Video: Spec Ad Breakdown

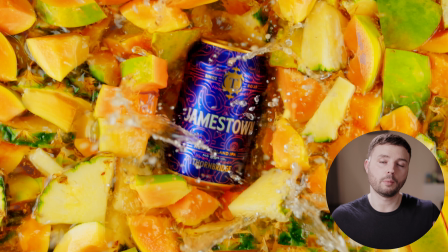(12:23)
So I decided to have my chopped up fruit, fill it with water to give it, obviously, the medium to be able to fall through. And I'm not going to lie to you guys, I'm absolutely buzzing off it. The thing is as well, the fish tank thing from Facebook, I spent £25 on it, but I sold it for £15.
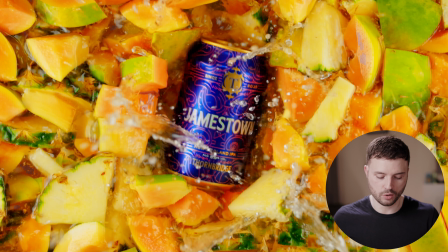(12:41)
And when you think about it in that sense, it's cost me a tenner to have these two amazing shots, which, quite frankly, I find I'm very proud of, very creative. You can see how hard I was pushing the colours as well, because there's a little bit of papaya over here, or papaya, however you want to call it. And you can literally see right there, I've broken it down. I was pushing the colours so hard.
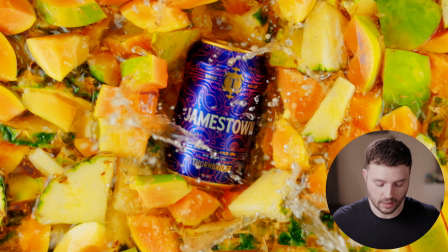(13:02)
But again, that's me still trying to learn. I suppose in the fast motion you don't really notice it that much. But again, super cool. Going into the next shot, which is, I'll actually put a shot of this on screen when I was trying to drop it in.
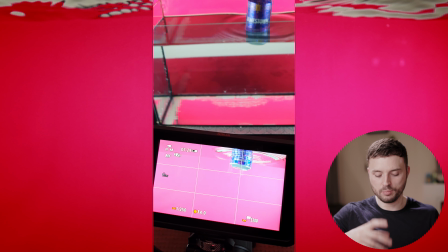(13:17)
I kept on dropping it in, it was hitting the bottom, I was trying to get the bubbles, and I just kept on doing it until I got a good shot.
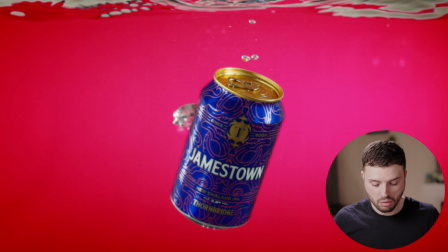(13:25)
It's not as easy as you can imagine. But I'm not going to lie to you, I think this is one of my favourite shots in the entire thing. Like I said, just a small fish tank. I had to be very careful messing around with it, but yeah, I think that was super cool.
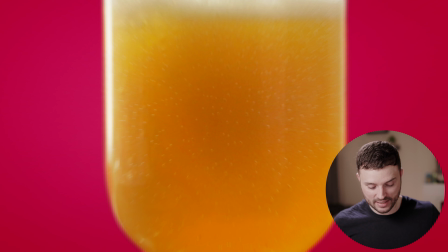(13:42)
I don't know about you guys, but I was so proud of that shot. I was so proud of that shot.
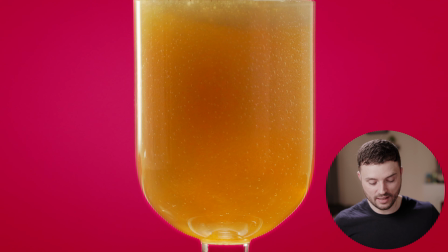(13:46)
So, and then yeah, I wanted it to kind of like come out and come into the beer, and I wanted it to overflow.
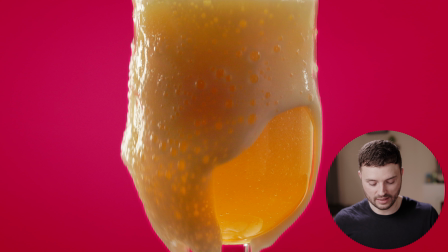(13:53)
That was exactly what I wanted. I had to boost the beer up in post. The colour of the beer was very dull. I couldn't get it, and sometimes lighting glass can be a bit of a pain in the bum.
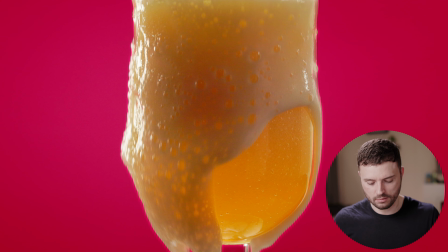(14:08)
I've noticed that every time I've ever worked with glass, it's not something that is an easy thing to work with. But again, it's that whole thing of just keep rinsing, repeating, and playing with it and trying to learn what works and like that,
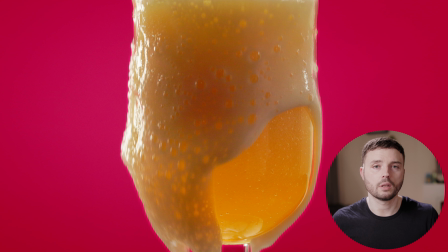(14:24)
and coming onto YouTube and going online or reading books and trying to really understand how you can do this. But a big source, by the way, guys, is a great way to get around that, even if it's using things like foam board and things like that. Just really get as much
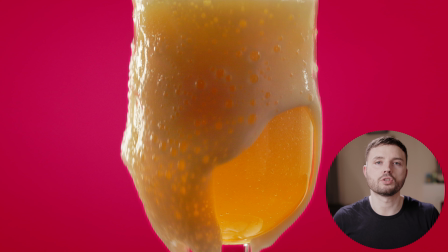(14:40)
area on that as you can, so it doesn't look like it's just a piece of white, if you like, or a little bit. You can see the reflection. You kind of trying to reflect the white as if it is a light, if that makes sense.
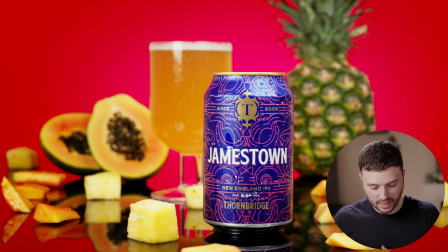(14:53)
But yeah, that's pretty much that, guys. And then obviously going into the hero shot, and then back onto what I was saying in the sense of, you see the table right now, it's a reflective table.
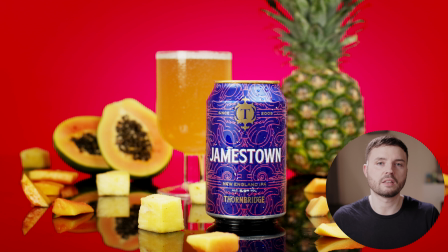(15:04)
Now, I probably have some photos, I may have some photos of when I'm taking the original shots with the red background, and if you can see on that, I don't know if I can,
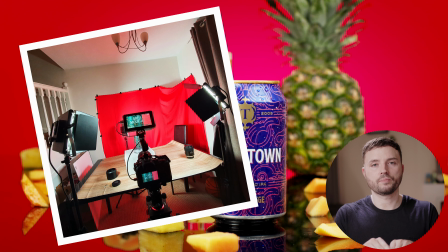(15:12)
I will put it on, but I was using some like a wooden effect.
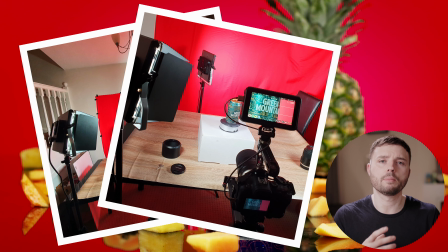(15:16)
I wanted it kind of like a bar. That's in my head how I had it originally, it'd be on a bar. Maybe I could have used that.
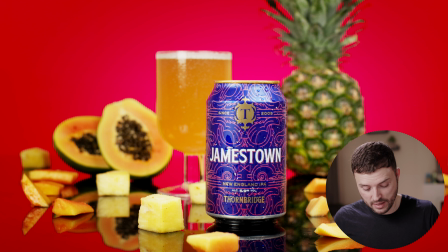(15:22)
I don't think that would have been anything bad. I think the actual reflection adds something to it, though, if I'm honest with you. I think it fills up a lot of that space, and I think it does add something to it. So yeah, that's kind of where that was. But again, a good old hero shot at the end.
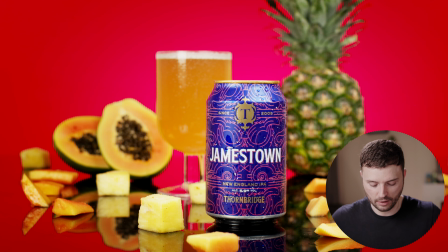(15:38)
I think there's nothing wrong with that. With all the fruits. Again, I'm missing an ingredient, but they weren't in season, so I couldn't get none, unfortunately. I didn't want to mess around by getting some fake ones. But other than that, guys, that's pretty much what it is in a nutshell. Again, I just want to kind of bring back around to this, the spec ads and what they can do. And I'm kind of coming around as a summary, because if you noticed in what I've gone over in the last things, just to kind of put it out, which is your research, storyboarding, what we've got down, backdrop, how to put some shots together, how to understand how to, like saying the two shots together, how do I do that? The fish tanks and all these kind of things, buying things in order to make things work, so it's not charging money, selling it back on, and understanding what hero shot.